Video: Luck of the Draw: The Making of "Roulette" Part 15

Color correction means a lot of things. Basically, everything you ever watch in a movie, it doesn't look that way when it's first shot. You know, whether it's changing the overall color palette or being able to single out elements, it makes the image jump. And it creates a very artificial sort of reality that you can't capture on the day.
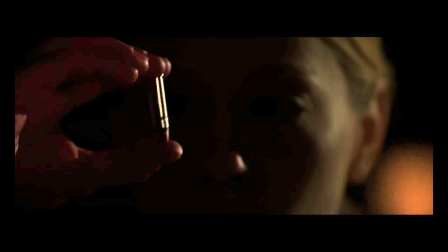33s
It doesn't matter how many filters or blue gels you put over a light, you can't achieve this look naturally. And yet when you see it, it looks absolutely natural. The best color correction, like any sort of work, is the kind that's invisible, that you see it and you take it at face value. Color correction focuses first with correcting the contrast, making sure the darks are their darkest and the lights are their lightest, and you know, fixing contrast and brightness, but also obviously color correction, which means bringing out the colors, making them more vibrant, or depending on the atmosphere, the mood of the clip, it could be very dull, very uninteresting, and that's a lot of what I'm doing for Roulette, where most movies simply just need contrast corrections. This one I'm coloring for style, very much so. Each character has their own color scheme. With Dean's storyline is very much based upon withering, the withering of the body, the withering of relationships,
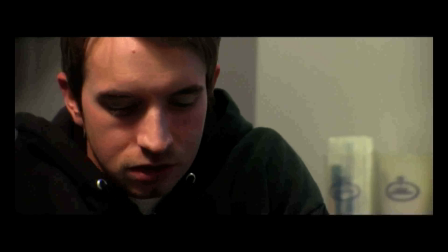102s
the sort of oncoming winter. And so we went for sort of an icy blue that is gradual throughout his story, so that by the time we reach the end, it is, you know, at its fullest extreme.
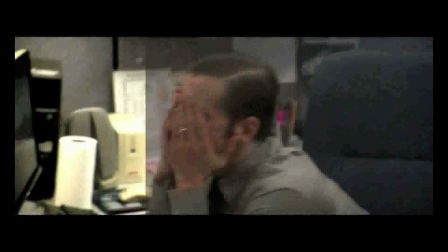113s
With Kessler, we went in a similar direction. His color is green. It starts off, now his life is never great in the first place, but at first it's simply just very desaturated. His story goes from sort of a monochromatic, unhappy, bleak sort of look to a
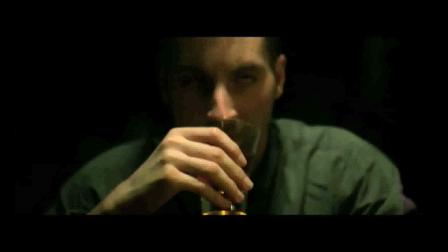133s
gangrenous sort of green, the color of infection and sickness and poison.
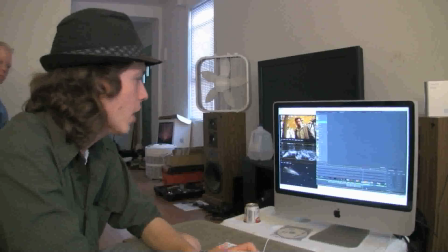138s
This is a scene towards the end of the movie where, as I said,
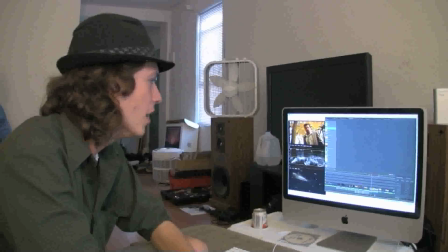142s
we're using green for Kessler, and this scene was shot, when was this shot?
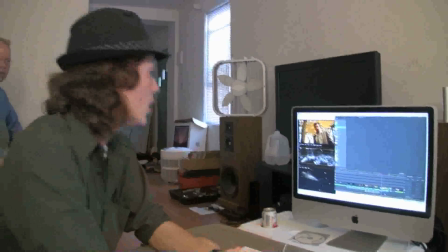148s
Like in the middle of fall? This was shot sometime in November. In November. But, I mean, all the same, it still is very, very red looking.
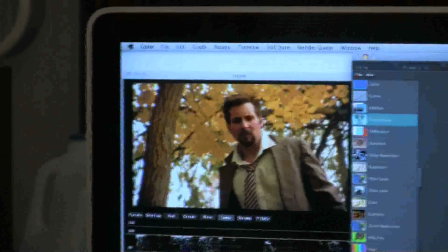155s
I guess it probably wasn't too cold out when you shot this, but, you know, it's autumn,
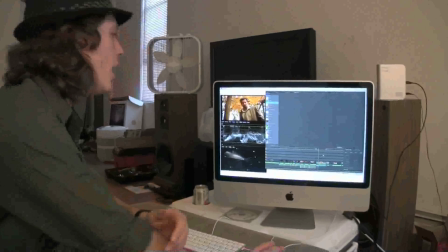160s
the leaves are starting to die, very pretty, but it's not the color we want for this scene.
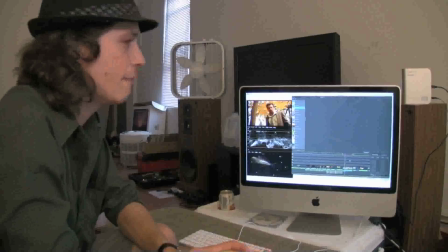165s
This is towards the end of Kessler's story, and we want it to be a very dead, very ugly green, very desaturated green.
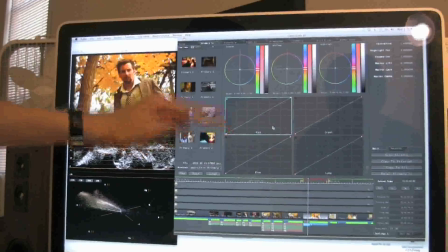174s
Each square from the bottom to the top represents luma, which is the brightness.
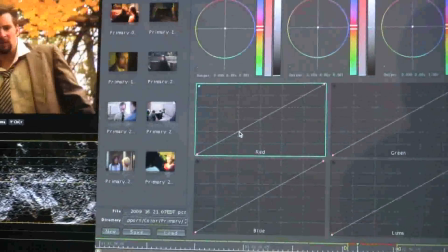180s
So down here would change only the dark reds in this clip,
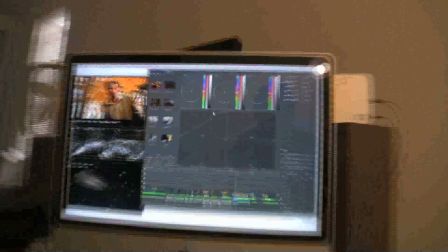187s
whereas up here that would only change, if I was to only do that, that only affects the very bright reds, whereas if I was down here,
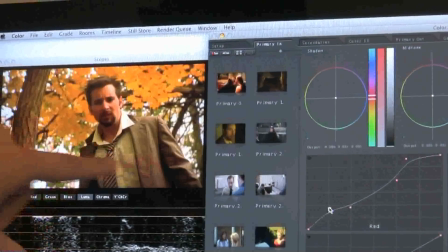196s
that only affects the dark reds, and that makes the shadows more red.
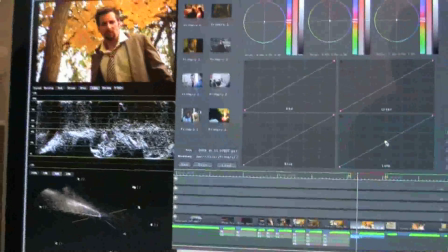202s
Same deal with green, with blue, and simply for luma, which is just the brightness. I can change the overall brightness using the curves.
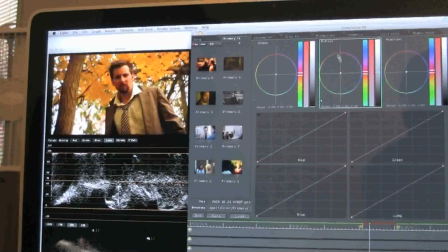209s
For this clip, what I did was take the midtones and highlights and pull them more towards green.
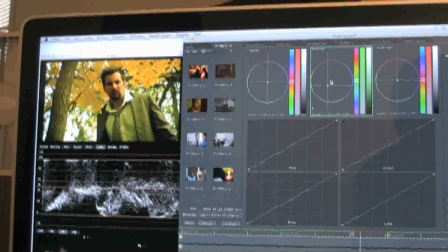218s
So already we're getting pretty close to what we had.
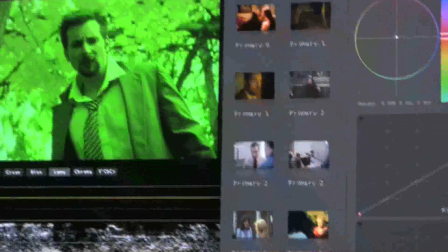222s
Not change them too much, because if I bring them all the way over, then we get some crazy, you know, 70s horror stuff.
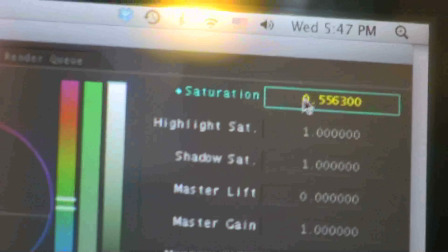228s
I'm going to decrease the saturation so that it looks way deader than before.
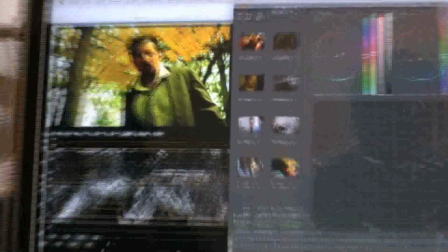234s
Like if you look over here, what I just did was take it from that to that, and that's looking way deader.
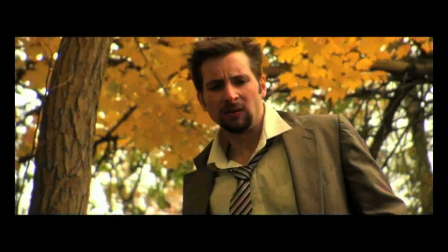241s
That's way more the style that we're going for this.
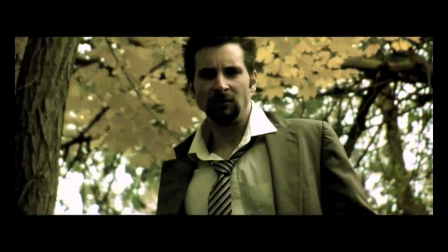Sunny is, you know, she is sunshine. She is sunshine in every way.